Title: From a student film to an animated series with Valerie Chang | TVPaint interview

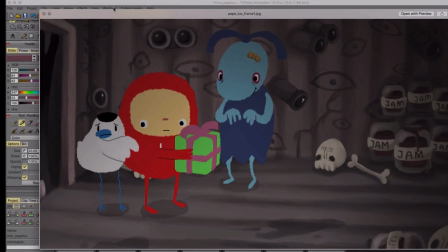I used very bright red, like a primary color because it's a child and they they often work with very bright colors
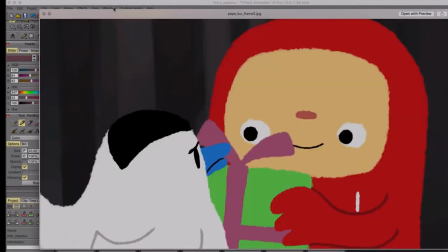and I searched for a style or I looked for a style that matched the idea. So I went for the hand-drawn kind of child drawing look for her in my first film.
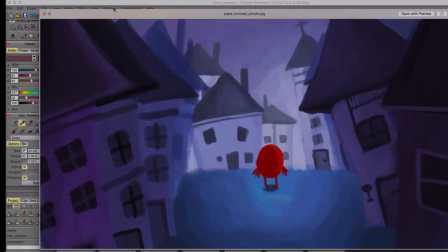Here you can see it with very bright colors and very simple designs. the style frames of where do you want to go, what's the design like, and just some rough ideas.
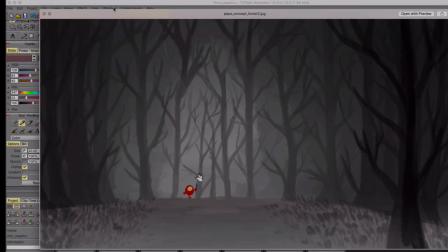This is the idea for the forest that you can see in my graduation film. There's a big scene in that. I decided to go with different types of colors. So this one is very dark and grayish, and the colors of the characters are very bright, so they really stand out.
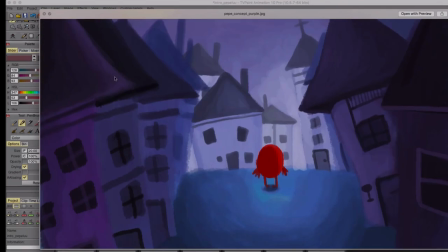And over here we have a colored background, which is a little bit different, different in tone, to set the mood for the characters.
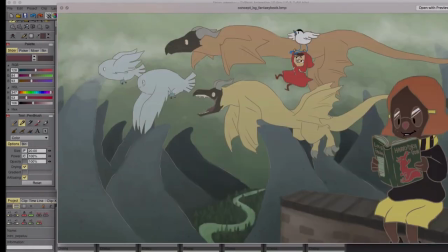So here are some concept art for the Wolfs of Mango Town. The big change, as you can see here, there's still like a painy kind of look in the backgrounds, but the characters themselves are solid. They have line art and they have one set of colors for them.
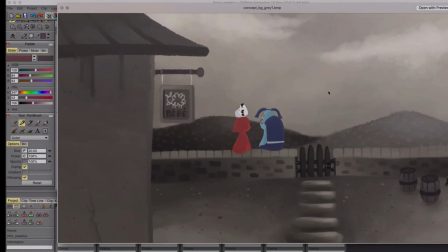And here you can also see the idea of the same type of background, but the characters are drawn differently.
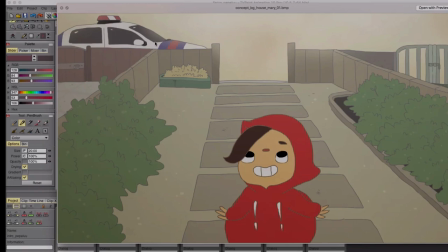And this is a concept art for the style. So whether I wanted to have everything with line art or whether it should still
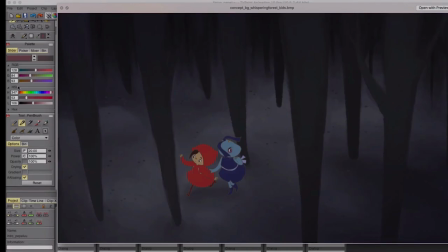have this painy look so the designs of the characters usually with the animations i pick easy designs or easily drawn so the shapes are like
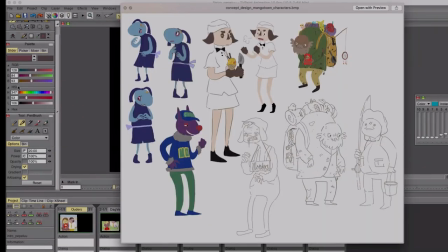very round or basic shapes that are easily reproduced and always keep in mind it has to be for animation because if the characters are too complicated for example this character at the right i did animate him by the way and it was a
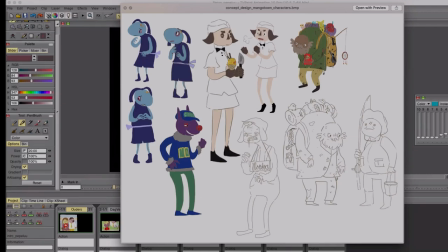lot of work but um if it's a very detailed character it takes a long time to draw like relatively compared to a easy design i think the design of a character has to have some added value if it's very detailed and if it doesn't have to be it's more efficient not
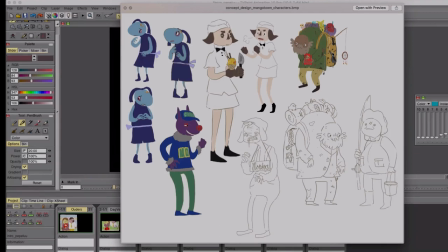to do a very detailed design even though it might look very pretty or it might be very interesting to look at i think shapes themselves
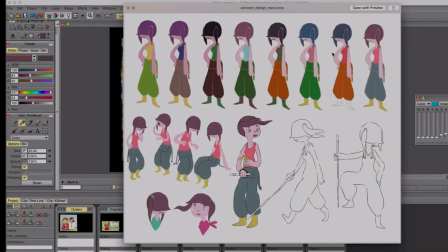can also be very interesting like the basic shapes especially for animation and if you can make those shapes very expressive through the animation I
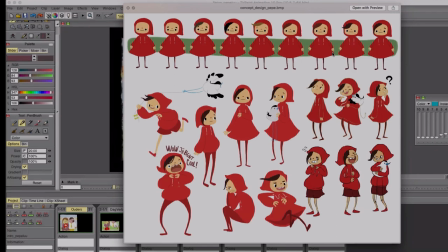think you can achieve a lot by that by making the characters come to life and make them believable as characters you have to keep in mind if you work
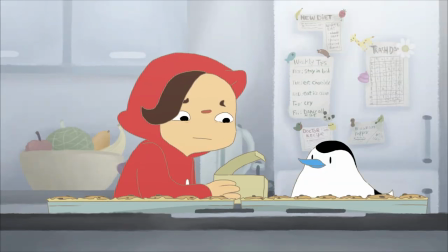on a film how much time do you have how much also later on how much is your budget do you have the time and budget to produce a very detailed
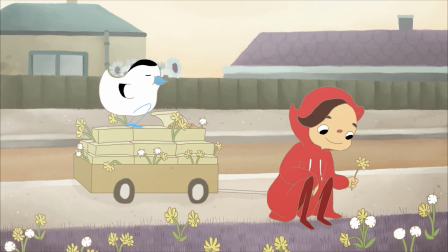and elaborate film if the answer is no I think you have to look at what's what's what can you do with what you
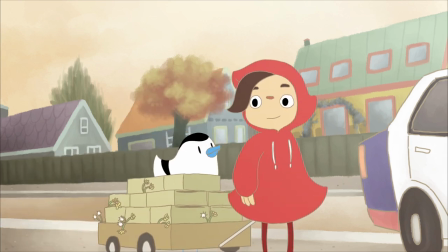have and what's doable and whether it fits within your concept. Well I think just the basic of it is whether it adds something to the film or not.
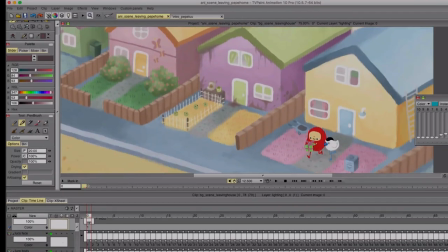So for this style of animation I picked a no line art style which is
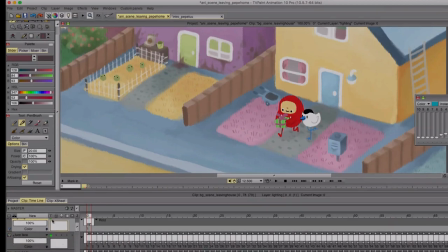nice in a way but it also has its own difficulties because everything has to be drawn on a different layer.
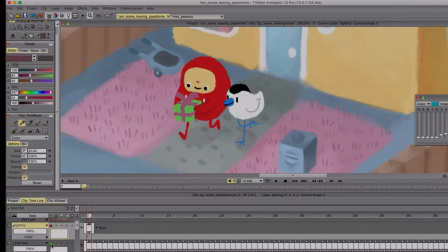So here we have the construction of the characters. Luko's face This is the little bird is drawn on a different layer, speaking his wing as well. And then you have the body, which is a separate layer that the legs are drawn in the same layer as well. And the more complex the character is, the more layers they have.
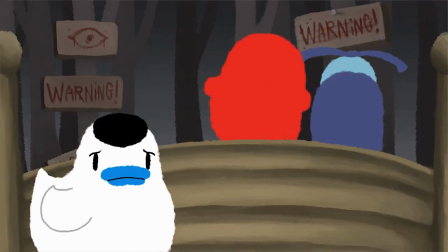And this was the thing with this style of animation.
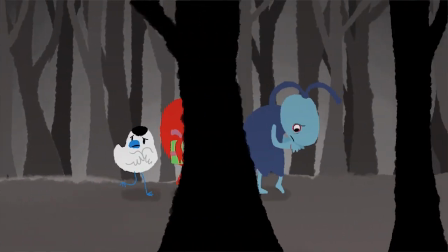After I finished this film, the reason why I went for line art in my other film is because I thought line art would be easier.
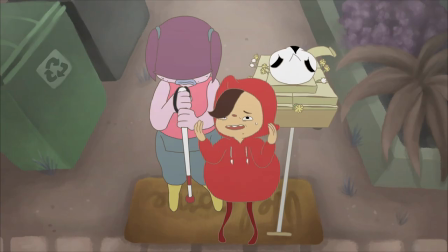But I found out that it has both has its own complications and it's both their own advantages.
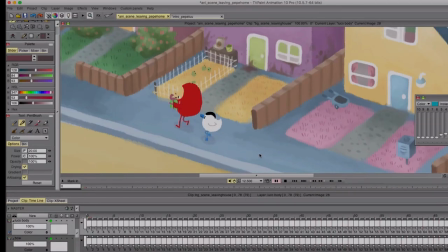So sometimes I do have a rough animation, sometimes I choose not to do a rough animation because there's a time restriction and sometimes it's just more efficient for me to just go straight into animation. At the same time, sometimes it does help to have a sketched version and then I do sketch it out first.
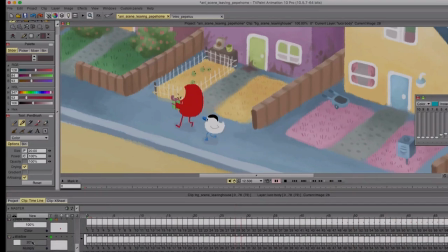But it really depends on the movement, whether I can just go for it straight away or whether I have to do a rough version first.
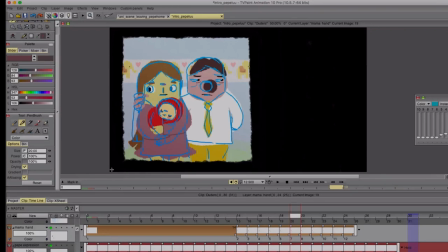So for this one, I did not do a rough version. I like to animate by doing, and it's something how I learned to animate is just go for it and try it out. And when it doesn't work, of course, you have to correct it.